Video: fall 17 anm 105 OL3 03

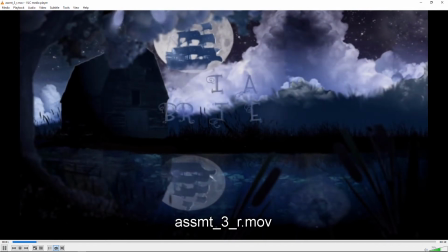12:37 All right.
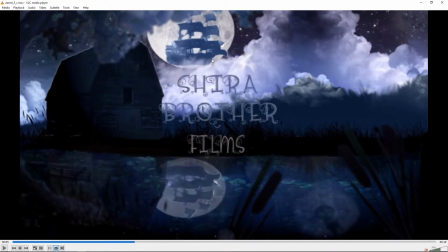12:40 Definitely some improvements here, and it is a complex piece with a lot of, you know, different elements going on. I think you did manage to, you know, blur out the foreground, and I think that worked out. I think that this font is pretty busy, especially for the size it is, and I think,
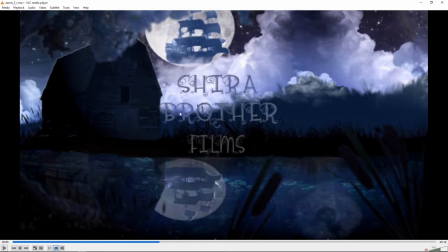13:00 you know, where some of it's on dark and some of it's on light, it just makes it tough to stand out from the background. So it might be a case of if you had kind of built the clouds differently by choosing either,
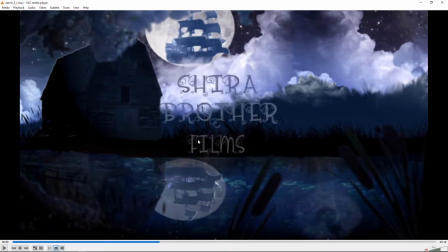13:17 I guess because this is on the black grass, what I might have done is gone for this very dark cloud bank here to fill up all of the area behind the text so that it all kind of is easy to read together, rather than having some on the bright and some on the dark,
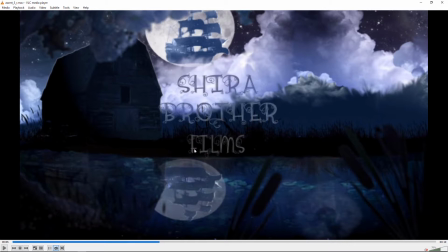13:33 you could kind of, you know, you could make this lighter color and then have it against the dark background. And it would read well. Um, so, and this has definitely improved.
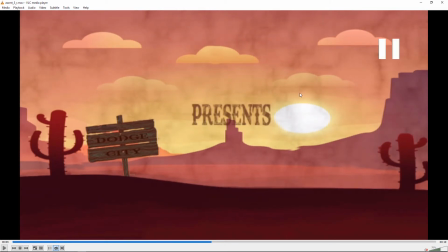13:48 You get rid of some of those transparency problems. I think it's kind of weird how the sun is oval shaped. I guess maybe that's sometimes distortion you see when sunset, but usually it's a little bit more spherical than that.
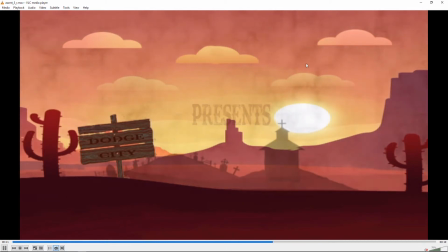13:58 And I still think this mist isn't really working. I'm not really buying that. I think the clouds are better because you had them, I think, moving against each other. So you could have them moving a little bit still. But this was a little odd where this close-up of the text starts to show up here and it holds and then moves.
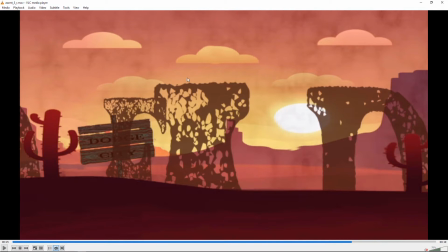14:17 And I would say that, you know, have it fit in as it's already moving because you're looking at that for a moment.
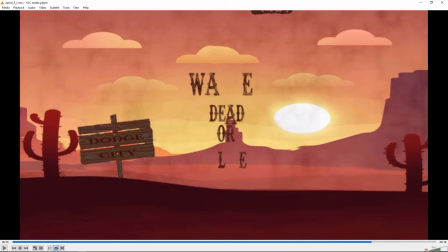14:23 You're like, what is this, a building for me here? like I don't know what that is so I might not have had that hold
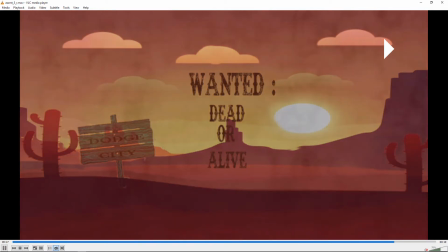14:28 in that close-up there because it looks a little odd but I think the animation you did in the text is interesting.
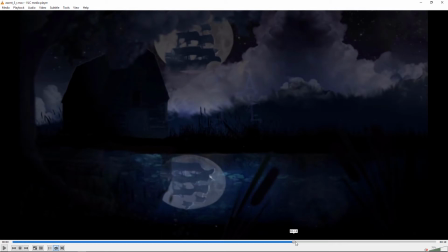14:35 Yeah I think maybe finishing the title a little sooner because we don't
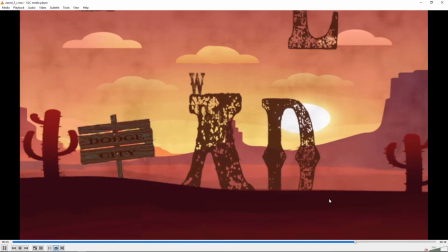14:39 really you know by the time that forms you're immediately already fading
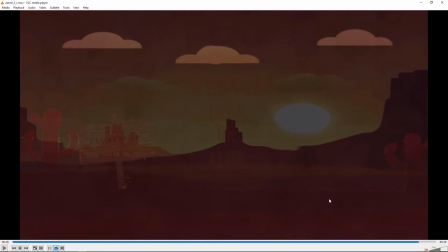14:44 down and you usually want you know three solid seconds of that being up on the screen without fading down so yeah that could improve. And one way, like if you're having this weird thing where different things are fading on top of other things, when you do the transparency,
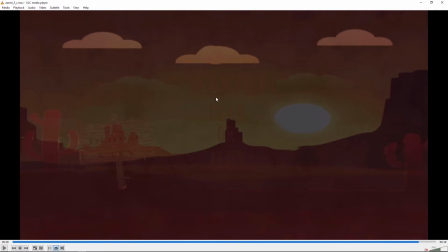14:58 what you can do is just do like a black solid on top of everything and animate the opacity of that. So it just goes to black rather than things, you know, disappearing, you know, like see-through signs and stuff like that at the end.
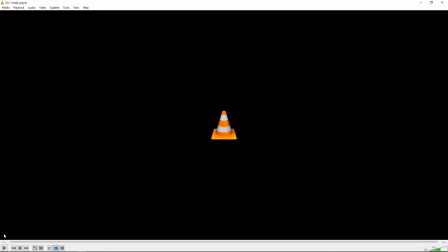15:13 Next up is Santiago.
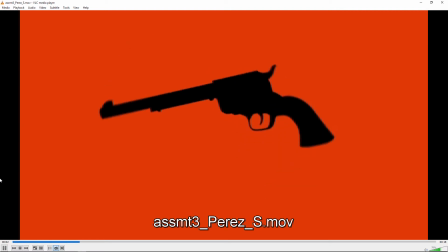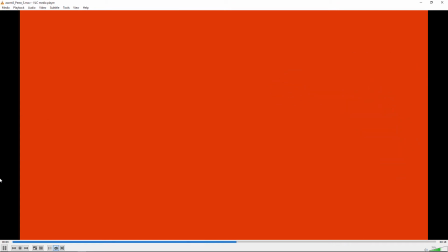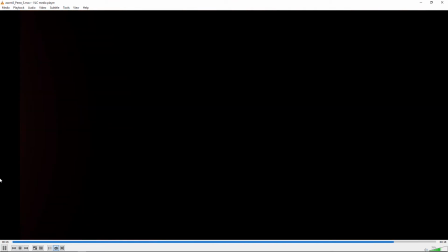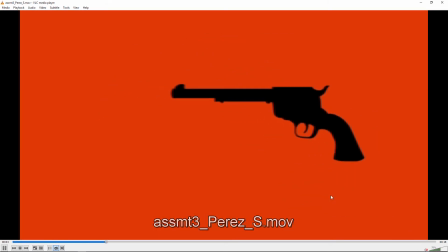15:34 Yeah, this one's really improved a lot. I mean, you clearly put some time into the animation of the various objects.
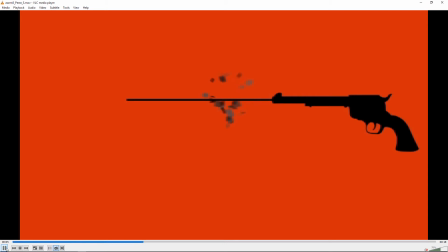15:40 I like this effect here, this sort of debris or confetti or whatever it is coming out of the gun.
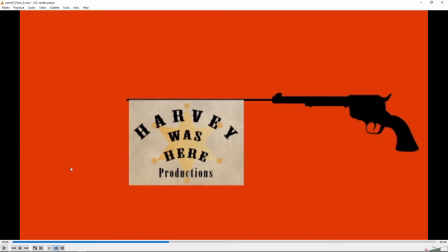15:47 I think one thing is that this Harvey was here text does not stay on the screen long enough.
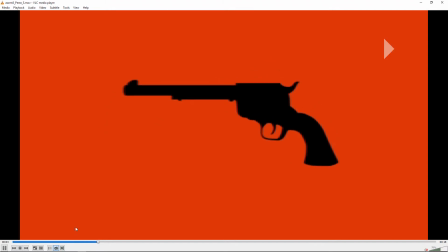15:53 I think you need to hold that a little longer, maybe by speeding up some of this stuff, because it is a little slow.
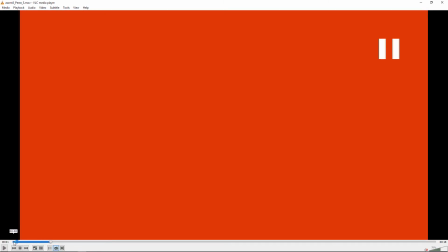16:00 So, I mean, we're, you know, we fade up for over a second, it looks like.
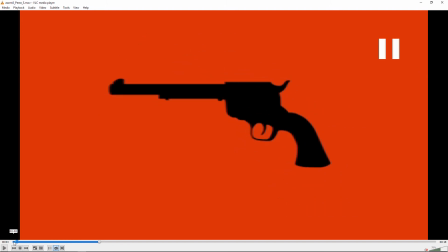16:07 You know, that comes in quickly, and that stops well, so that's good.
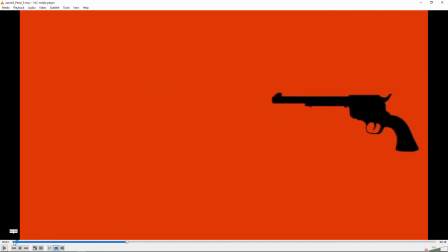16:12 But I think that animation there, that gun shrinking back down, could be sped up. So between the fade in speeding up and that gun shrinking down speeding up, you could buy yourself some more time to hold this text on the screen longer because it goes away very fast.
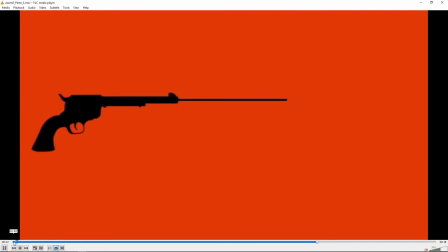16:26 But really good animation in the way that thing extends out and sucks back in. That wasn't as a bit problematic because it's just one word presents.
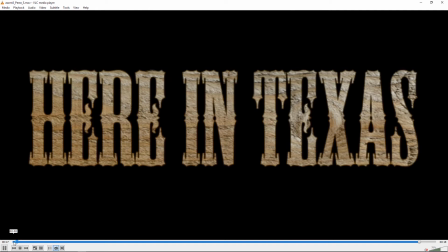16:34 So it didn't really bother me as much. And then, yeah, fade out at the end would be good.
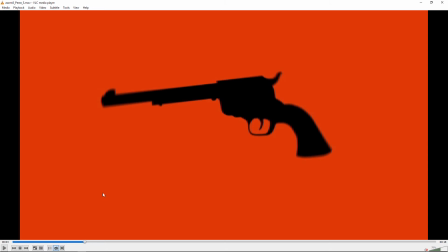16:40 So, yeah, this came out nicely. Yeah, really good, improved animation. Next up is Jackie.
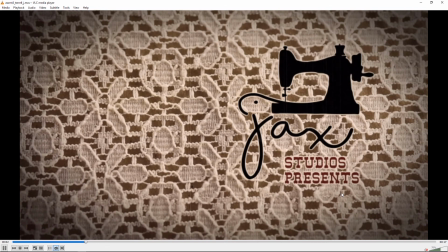17:05 So, yeah, I think really good improvements on this one. I'm looking for the motion blur on here.
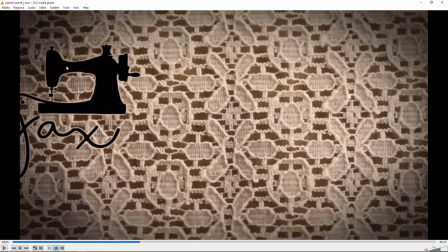17:13 Yeah, it looks like you got that. So that's really good. And I think you clearly put some effort into matching that, which is good.
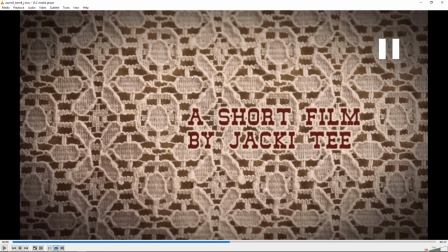17:21 And I think the kind of aged film effects add some more life to this as well. It really makes it feel like old footage. Between just the material itself and the treatment you've done, that goes together well.
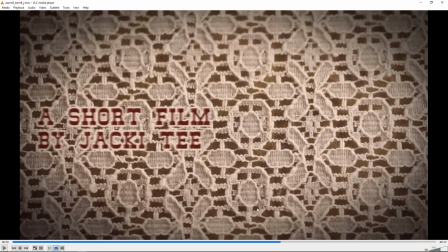17:38 I feel like this one there's something that feels like
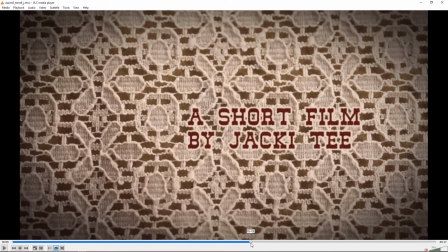17:47 maybe not I don't know, I guess it's pretty good somehow when it's playing forward like here,
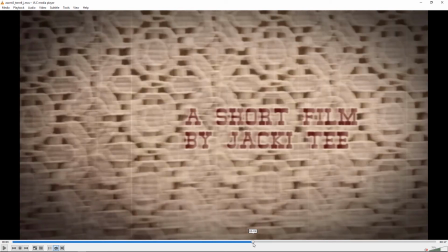17:53 see how blurry that is and it seems like it's sliding off a bit I'm sure this was not easy to do
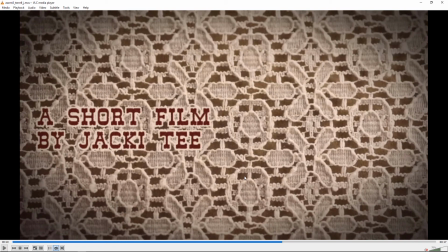18:01 that looks a little bit like there's a little slip in there but anyways, it's better than it was before and it's no easy task it came out well I think this one's really good,
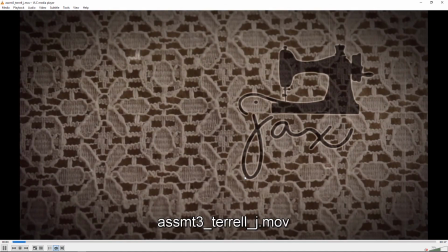18:09 I think it's very original, it's very creative, it's great, it's great work.
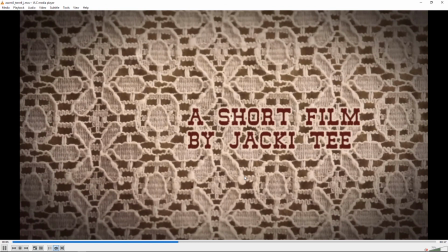18:16 And it clearly took some time and effort to get that movement and timing just right.